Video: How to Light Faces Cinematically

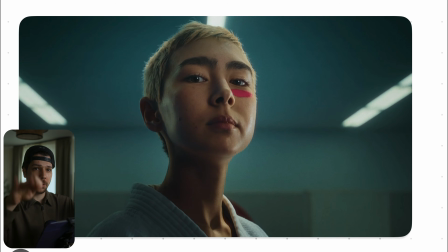[4:07]
Just imagine a flat white paper and you throw it on someone's face and it gets the form of the face. This is what light does. So always have to think about when I put the light here, there's imaginary white paper hitting the face and just wraps around the face.
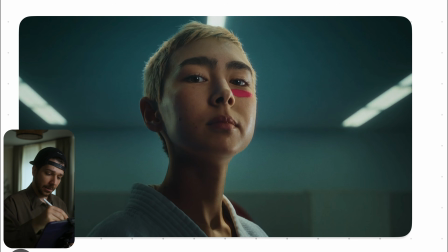[4:23]
And that's what's happening here. That is how I know that the light should be someone around here in this angle. Because I know light always acts like a big white wall of paper that hits a person. So this was the first thing. Second, you have to think about softness of the light.
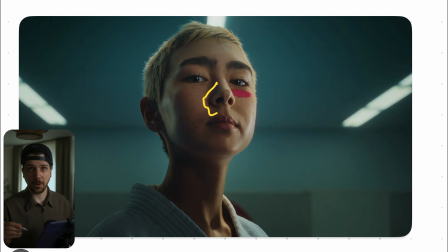[4:40]
Softness means how big is the roll off of the light. Do I want hard light? Do I want soft light? It all depends on the mood and the situation. Here, they've gone for a middle way. This looks for me just like a bigger softbox light. So they didn't put here a big 6x6, 8x L, 12x12 butterfly for the most soft light.
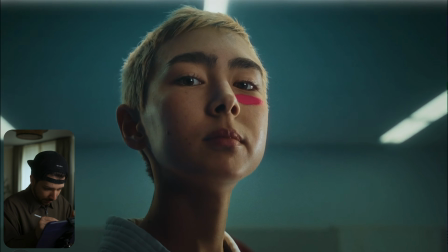[4:59]
No, it looks very round, very soft. Can most of the time see it actually in their eye, that there's a round source that's hitting her face.
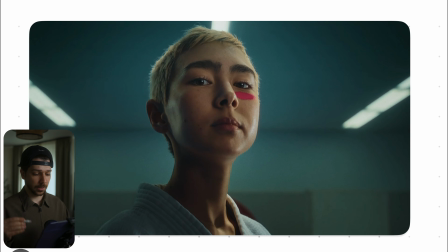[5:07]
So that's something like a light dome 150 or so would be perfect for this, even a little bit smaller.
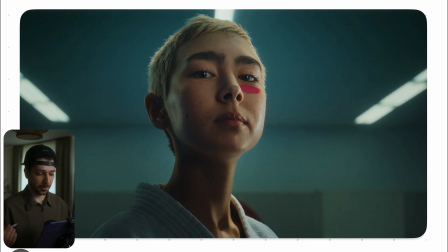[5:12]
It depends on the situation. You can experience with the look what fits your emotion the best, but I think this is a medium big source, not that crazy big. Then another nice thing that people add to their faces, key light is not everything. You can actually even form the face a bit more, and that's with a kicker.
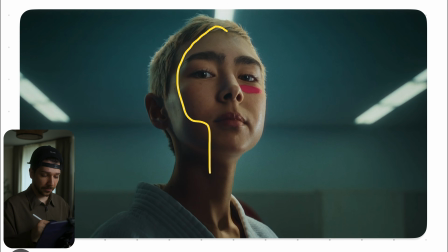[5:32]
You can actually see we have this very soft key, very soft, so medium soft key, and then people think about it, somehow I need some edge, a little bit more punch to the face. So this is the moment we can actually use something like this light again, in GVM 200,
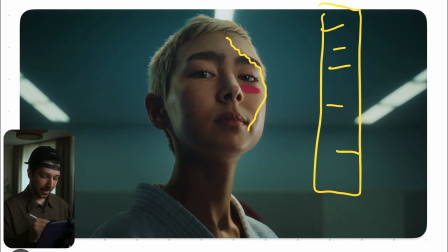[5:48]
and just from the side and get a little bit more punch from the side. So we have a transition from hard to soft, and it forms the face a little bit more. Most people call this light a kicker. So when you say to the gaffer, they know what they have to do.
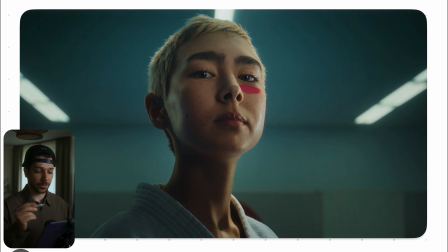[6:03]
When you say kicker, they should probably know it. What's also important is that you add this light to an angle. She has her chin very up, but you want to keep that shadow on her throat, because when you have too much light here, the face becomes very flat and would not pop that much out.
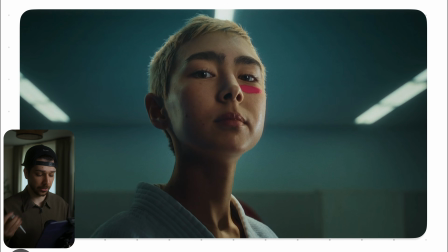[6:21]
So try to keep that shadow under her chin. After all that, the shot would be done. What I don't like most of the time, I try to reduce, but it's most of the time not possible. This light shimmering a little bit into her face. I don't know, sometimes I have the feeling that it doesn't look too clean, but here I think it's a nice addition because it's very cold,
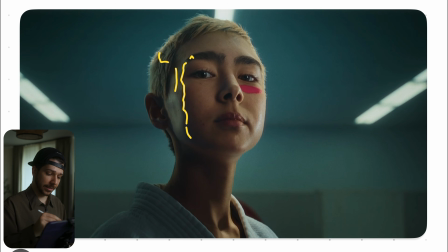[6:40]
and because we have this orange teal feeling, this lights and skin really mixed nice together. So I don't think it's bad. So I don't think it's bad at all. It's a beautiful shot, but you know what I mean, what I, in my personal work, would probably do or try to avoid most of the time.
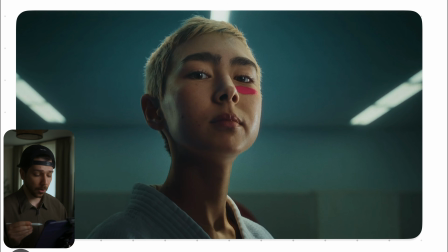[6:57]
But you also have to understand this look overall doesn't only come from lighting. This is clearly a big word of color grading, where you mask a little bit of everything, put this down, add a little bit more sharpness here, a little bit more light, add a huge vignette,
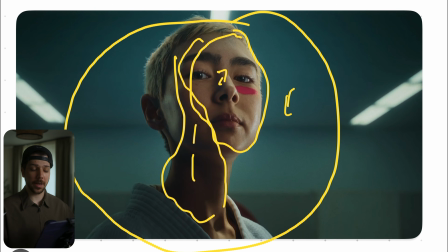[7:13]
make the background with the power mask, depth map darker.
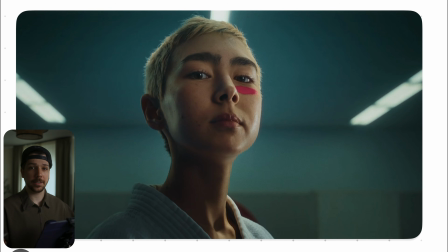[7:16]
So don't ever think, because you see a lot of behind the scenes footage where they do crazy lighting setup, or you sometimes do it by yourself, where you did everything exactly that you see on a movie, but it looks so much different, because end of the day, we just do the canva, but the painting does the colorist at the end of the day.
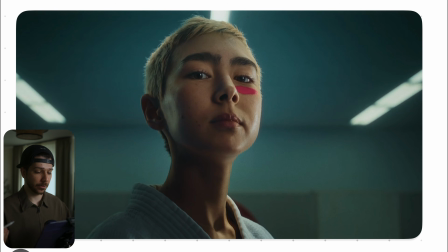[7:33]
And this is where you get this last 10% that a lot of people miss. This is another scene from the commercial.
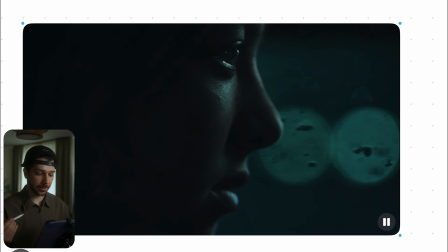[7:39]
As you can see now, we have this very intimate close-up of her face from the side,
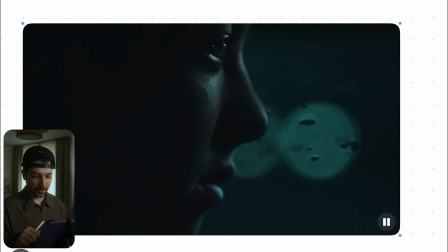[7:45]
and we have this really nice parallax of the bokeh in the background. So this is clearly a car scene.
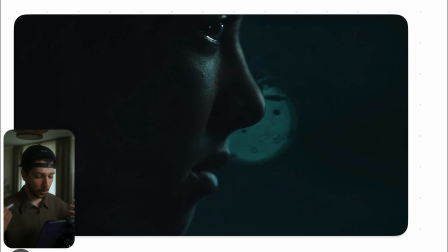[7:51]
Go here to the still frame, and what they did here is, when you have such a low-key dark look, where, as you can see, there is no detail in all.
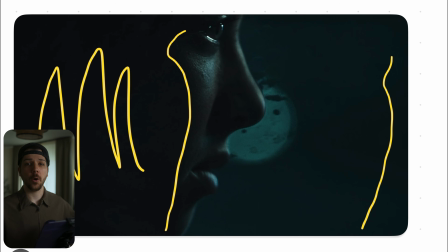[7:59]
Here is just a little bit, and you don't always have to keep every single information into your image. When you want to crush the blacks at some time because it suits your story, do it. Because in this situation, as you can see, it doesn't look bad.
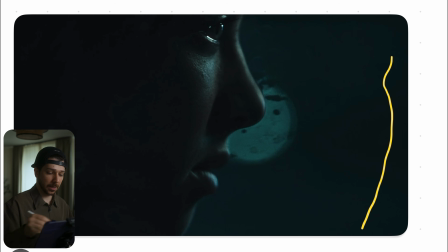[8:12]
Actually, it really helps settle the mood.